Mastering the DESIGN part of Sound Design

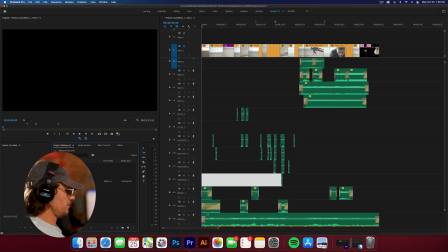249s
We are going to design the shit out of this timeline. We should definitely double check our volume, make sure we're at the same level.
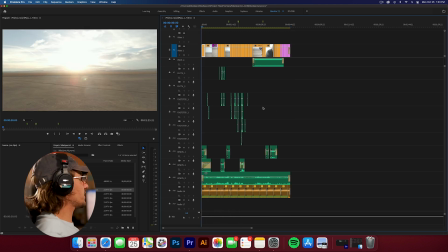255s
1, 2, 3, 4, 5, 6, 7, 7 bars on the Mac. We are now there. So the first thing I'm gonna do is just watch it all the way through, just to get my mind back into this world, into this story.
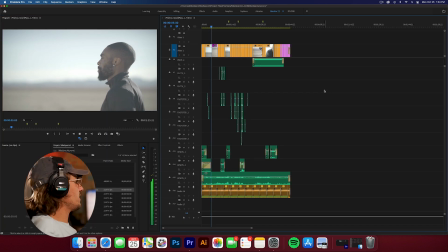263s
So let's do it. So let's figure this puppy out. First thing I want some kind of bassy atmosphere.
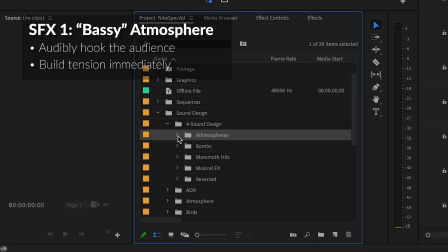270s
So I'm gonna come down here, I'm gonna go to sound design, I'm gonna go to atmospheres, I'm just gonna play a couple. Yeah, let's do a bit.
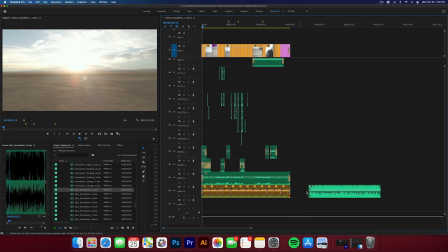275s
Let's do this bass atmosphere, so we're gonna throw that in. I'm actually gonna move this music layer. I'm gonna move this music layer down a couple, and then we're gonna bring this in.
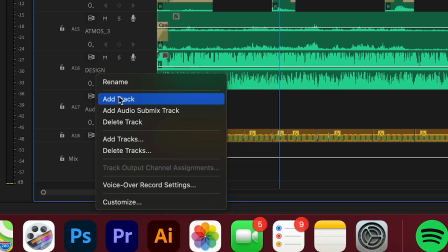282s
What I'm gonna do is I'm gonna rename these to design. We'll start with 2 layers. So it's a little loud, we're gonna bring that down to like 15.
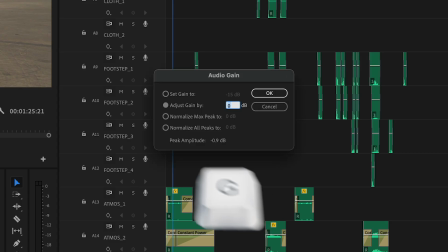289s
And I brought that down to 15 by just hitting G on my keyboard and going to adjust gain byte and hitting -15.
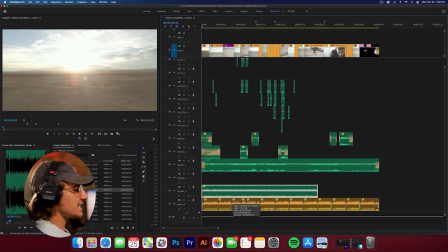295s
This little piece of bass atmosphere just adds a little bit of tension. That's why I like it.
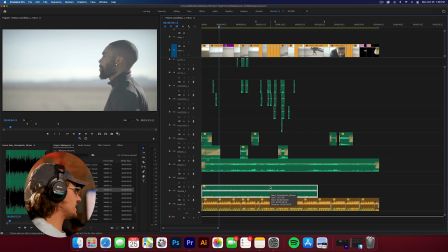299s
Maybe like a little, like a whoosh sound as he walks in, kind of like a reveal of this character.
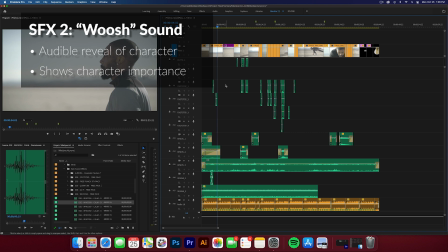304s
Let's play with this one. So I'm gonna drop this whoosh sound in here, and all I'm gonna do is I'm gonna sync it up with our character's movements as he enters.
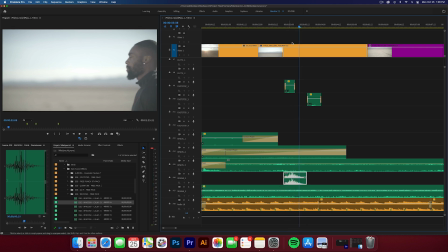312s
It is pretty fast. I think it's got what we're looking for. We just got to play with it a little bit. First off, I think it's a little fast.
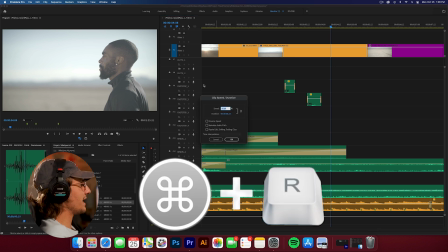323s
And to slow it down, all I do is I click it, I hit Command R on my keyboard, and then I type in a percentage that I want it at.
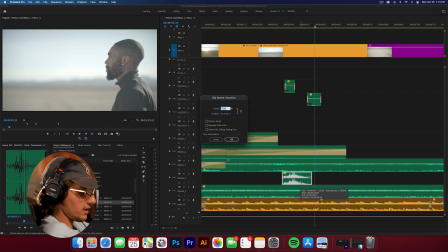328s
You know what? Let's try really slow. Let's try like 30% and see what that looks like.
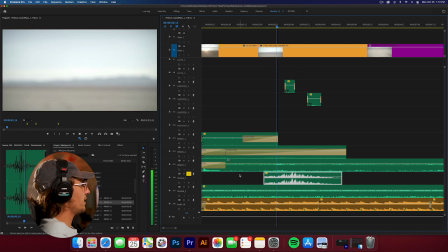335s
Yes, 30% is what we're looking for if I solo that. It's a nice little reveal.
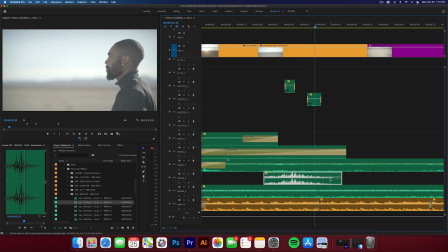342s
So what I want to do is add a cross dissolve to this. So I'm going to click my click, hit Shift D on my keyboard, and it's going to add a constant power on both sides. We're just going to shorten those up. And then I'm going to solo this first design layer so we can get this isolated.
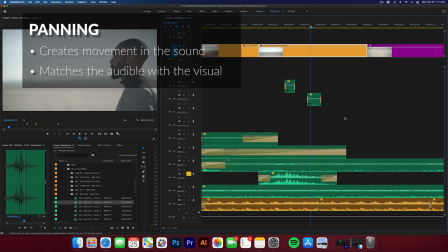353s
We're going to do a little bit of panning. And what panning does is it just puts the sound in the left or right channel, especially when you're working in stereo.
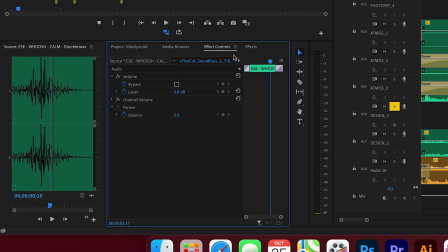360s
So we're going to select our clip. We're going to come here to Effect Controls. And here's our panner, okay? And so basically, we're going to be keyframing the balance of our sound. So if I push it all the way to the left, you'll see that it comes out of only the left channel, and we see it here.
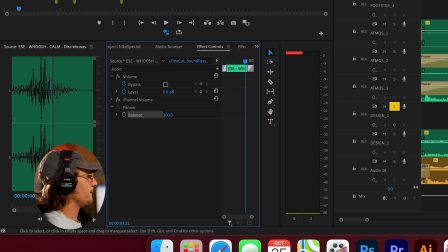375s
Our audio meter, it's only in the left channel, and if we push it all the way to the right, it goes all the way to our right channel.
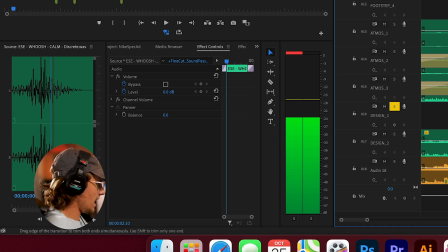382s
Let's go to a couple frames into this effect, maybe right where the constant power stops, and that is 1, 2, 3, 4, 5, 6, 7, 8, 9.
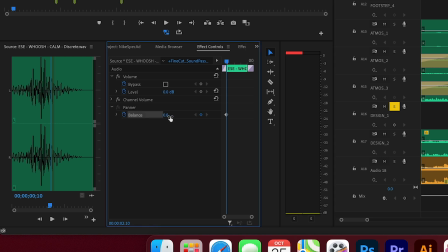389s
We're 9 frames in, and I'm gonna set my first keyframe, and we're gonna start this at +15.
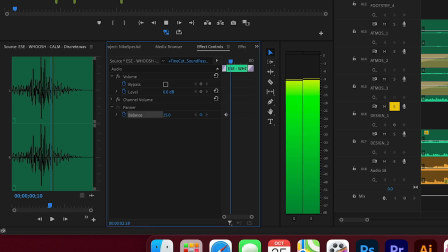393s
We're gonna set our second keyframe after he walks in, and then we're going to go to -15,
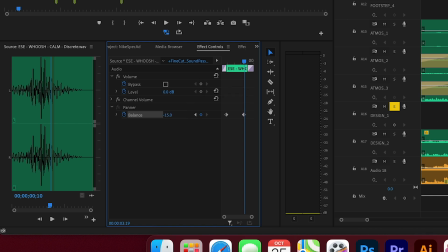398s
so we get a little bit of panning on the sound effect from right to left. Negative is going to the left, positive is going to the right.
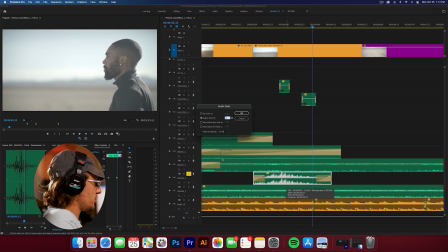406s
Yeah, that's good enough. Now, I think it's just a little loud, so we're going to hit G, hit Adjust Gain Byte, and type in -10.
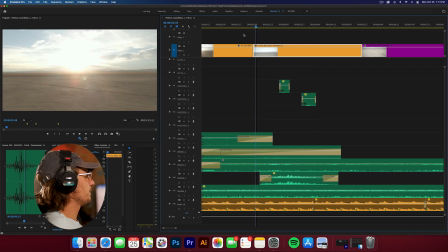412s
Let's start there. It's kind of like his reveal as a character. We have this rack focus down the line on these tracks.
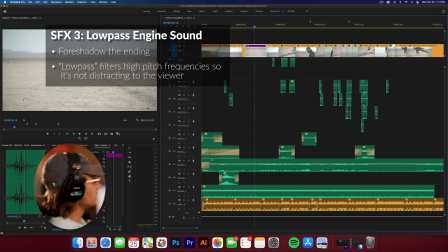418s
I think I want to add a low-pass car sound here, because what those tracks are supposed to represent, it's like a car's here, right? It's like a nod to what's going to happen at the end of the commercial when the car pulls up. And I think I want to add a little more bass into that, maybe like a whoosh or something.
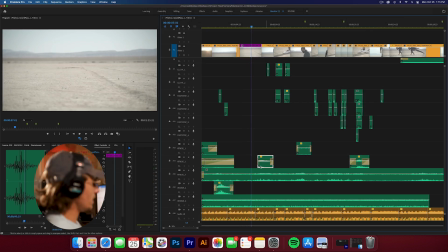432s
So let's get that car sound effect right there, yeah. So I like that.
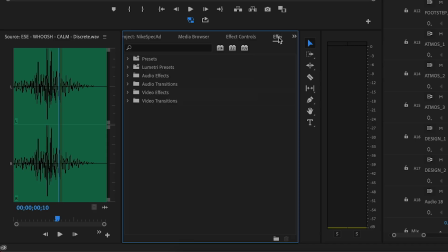439s
We're actually going to bring that up a little bit, and we're going to do a low pass. So all we're going to do is come to our effects over here. We're going to type in low pass. It's under your filter and EQ. We're going to drag and drop that low pass onto our car sound effect.
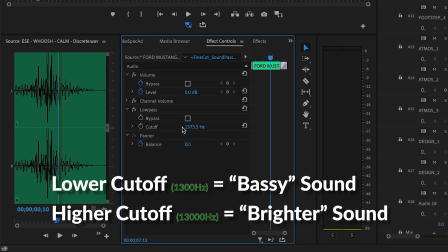452s
Let's play with our low pass. So we're down to 1300 hertz. Let's bring that up to like 5200.
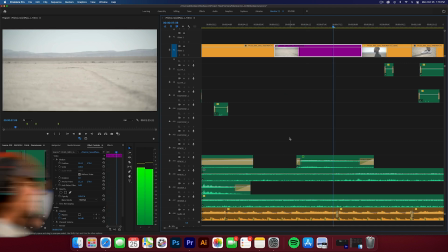459s
Let's see what that looks like. I think it's kind of hard to hear because the frequency of the guitar and the music, the da-na, kind of matches with the frequency of that.
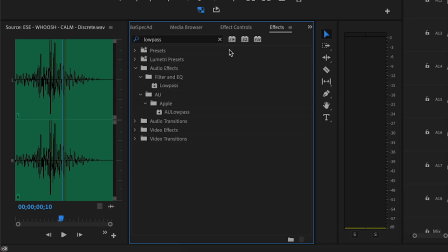467s
So I think it's going to be tough to hear. We could bring the pitch down. So let's go to effects. Let's go to pitch, right? Pitch shifter is what we're looking for. And we're gonna put that in. And we'll go to effect controls and we'll hit edit on pitch shifter.
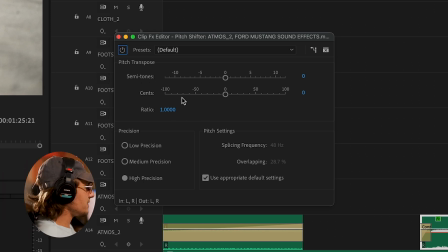479s
This is gonna pop up. So it's broken down into semitones and cents. How I look at it is 100 cents is worth 1 semitone. So all I wanna do is let's bring that back to 0, right? And let's bring this pitch down 1 semitone.
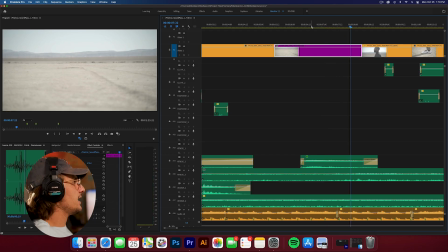493s
I like that. I'm digging that.
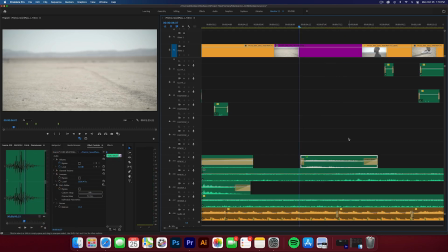495s
So what I've done is I've taken a car sound, I've timed it to the rack focus on the screen. We put a pitch shifter effect on it, and we decreased it by 5 semitones, which what we want to do is just get a lower bassier sound out of it, which I really like.
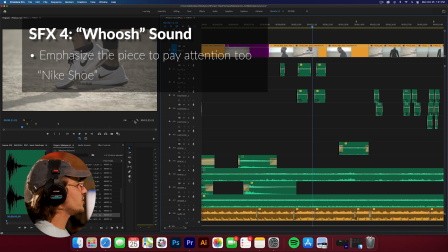508s
Let's add a whoosh sound effect to his shoe, you know, really soft, kind of like he's just moving through the wind.
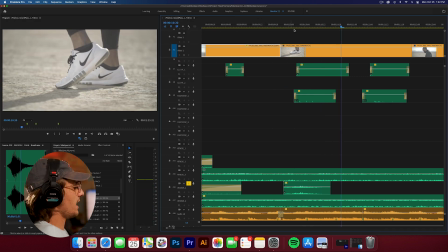515s
Solo that out. Yeah, I think that's okay. We're just emphasizing some movements.
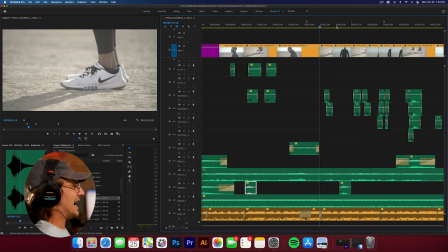521s
And you know what? Let's do another one right here. Let's copy that one over and let's go to the leg lift right there. Let's try that one. Let's solo this out. Ooh, I kind of like that.
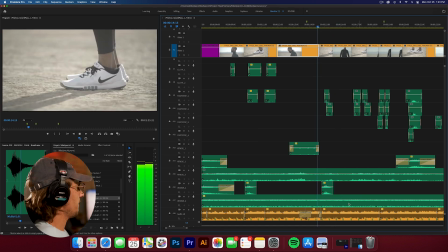536s
Gee, we'll add like 5 decibels to the peak of that. Let's see. Ooh, I like that. Hold Option and copy that over, and then we're going to click it, hit Command R, and we're going to reverse the speed of that as if it was coming back down into its stance.
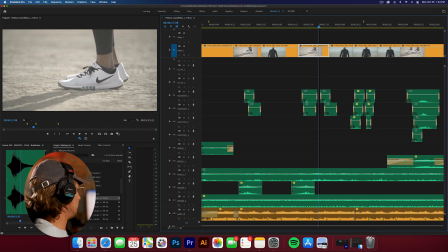551s
Yeah, I like that. And you know what? Let's add like a little small impact there.
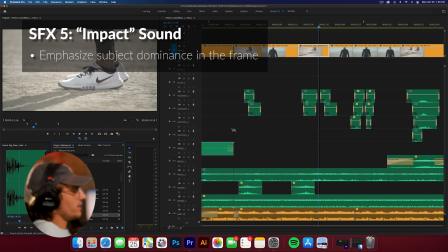556s
Let's try Big Deep 2. Big Deep 2 is in the Hits and Risers packs. So what I want to do is I want to create more layers.
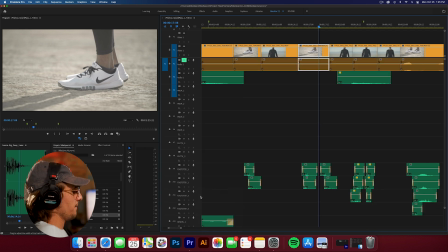562s
So we're going to go here. We're going to go add track. And here is our track that we added.
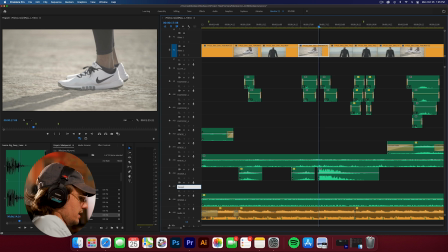568s
I'm going to rename that design_2, rename that to 3. We're just adding a track so we can get some more room. Boom, right there.
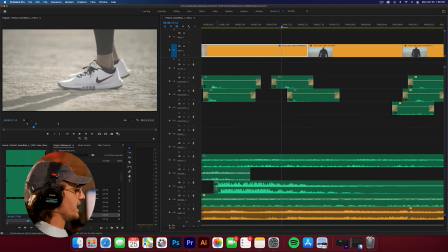578s
So let's see what that sounds like. Let's time it up. So I want to get rid of that immediate impact. I want to soften it up. So I'm going to cut off the top 3 frames where the impact starts, and we're just going to do a constant power. And that's going to soften up the impact. And if I hit G, to adjust the gain by negative, let's go 10.
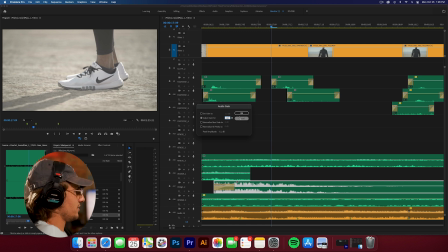596s
Let's start with 10. And if that's too quiet, we'll increase it.
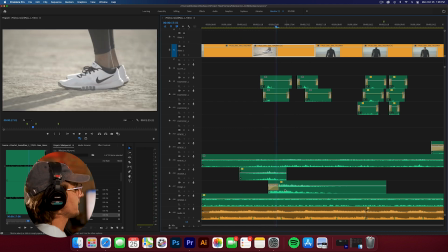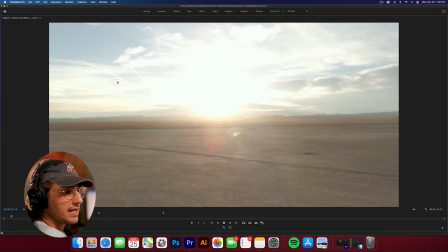605s
Kind of like it. So let's see the adjustments we've made thus far. Oops.
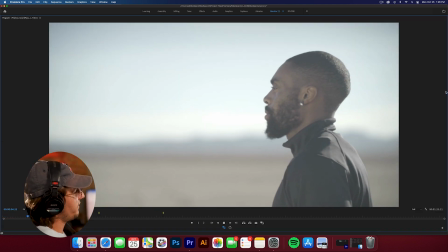617s
Nice, the reveal.
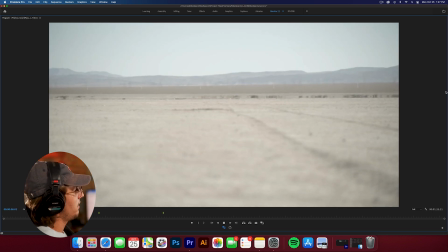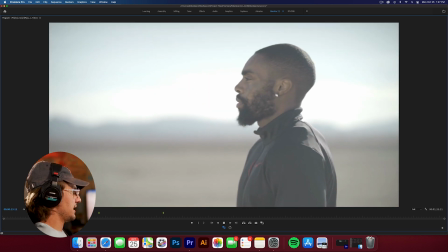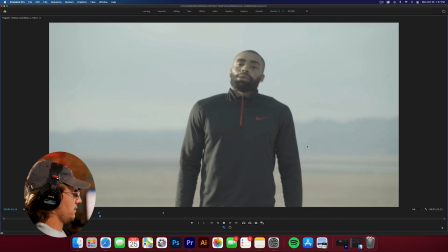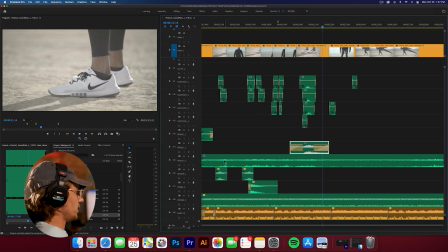635s
Okay, so we have our car sound effect here. Let's throw the low pass on that, kind of like we did for...
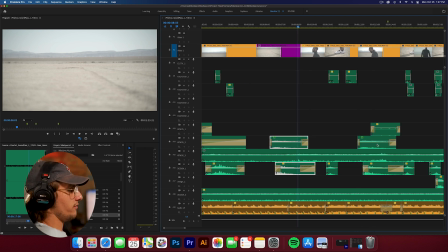642s
Actually, let's copy both of these and bring these over. Cool, so we'll play with that when we get into leveling.
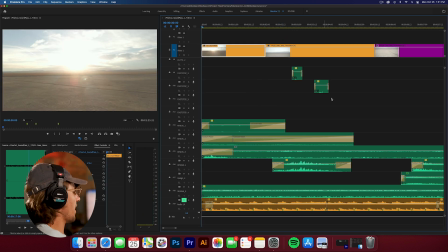647s
But right now we're still designing. So let's play this without the music. One more time I was talking, I couldn't hear that.
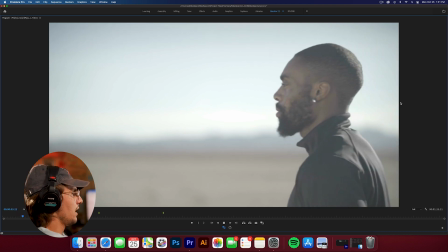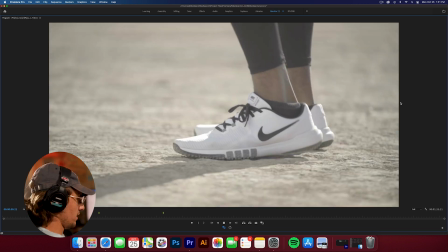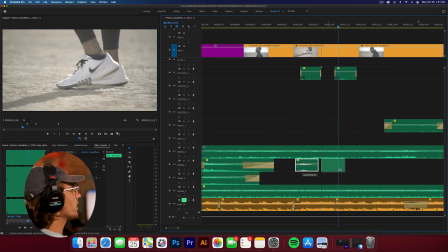665s
Okay, so we have a whoosh sound here. As he's bringing the heel down, let's reverse that whoosh sound. Option click over here. I'm gonna hit Command R. We're gonna reverse that speed as he's bringing it down.
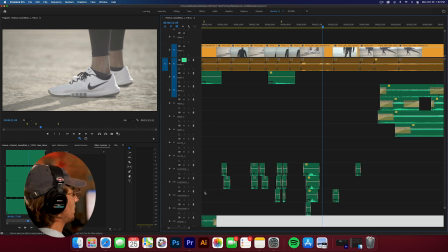676s
So let's put an impact in there. Okay, so I'm actually gonna add another track here. Okay, we're gonna call this design_4.
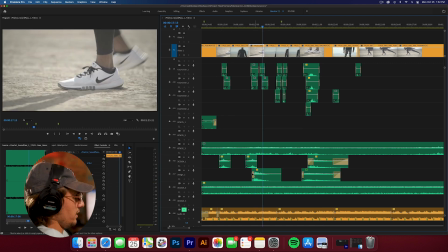685s
I wanna put the same impact that I put here, right there. I want this one. So we're gonna move the ambience down.
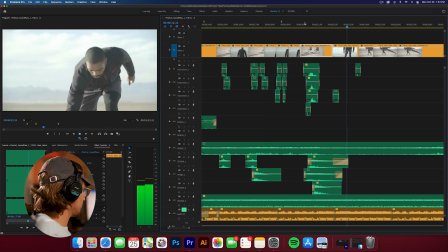690s
We're gonna copy this over. Awesome. So I'm okay with that.
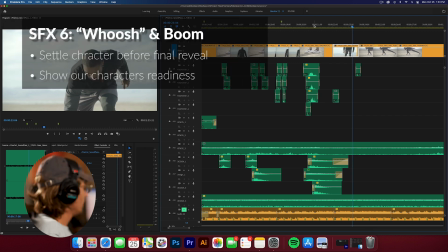695s
Now, maybe a whoosh or impact sound as he's coming down into his stance, kind of like him settling in. Like, that's the kind of sound effect we are looking for now. I like that one. I like the calm whoosh.
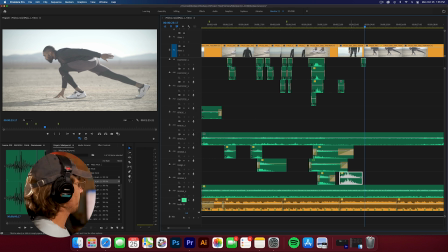707s
We've been using this one. Why fix what's not broken? Kind of like that boom. I kind of like the whoosh into the boom again.
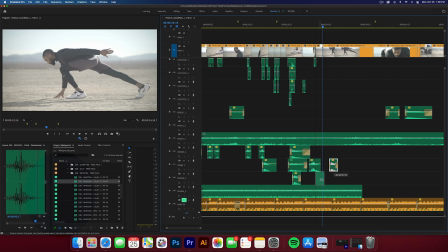713s
So let's bring this one up. And you know what? Let's bring the whoosh up here. Let's bring the boom down here. I'm digging it.
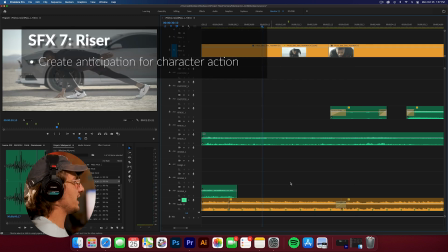719s
Ooh, we got another chance. So right here, I definitely want to kind of do a riser. We rise into him looking up.
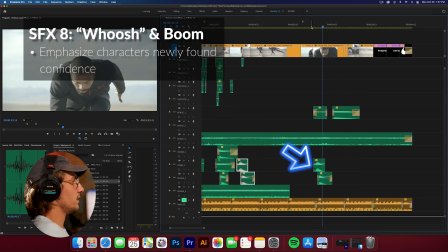726s
And I think that look up is literally going to be this same effect right here. So if we go here. Awesome.
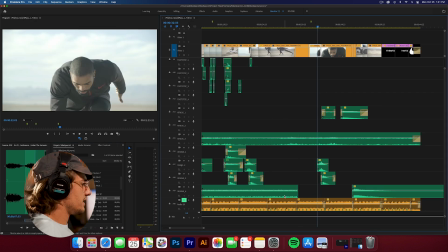733s
Now let's do a risers. Why don't we use the bass atmosphere then, and we'll grow that.
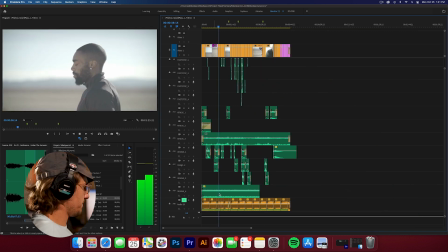738s
So let's see how we want to do this. Let's loop this bass atmosphere. So I'm going to bring you over here.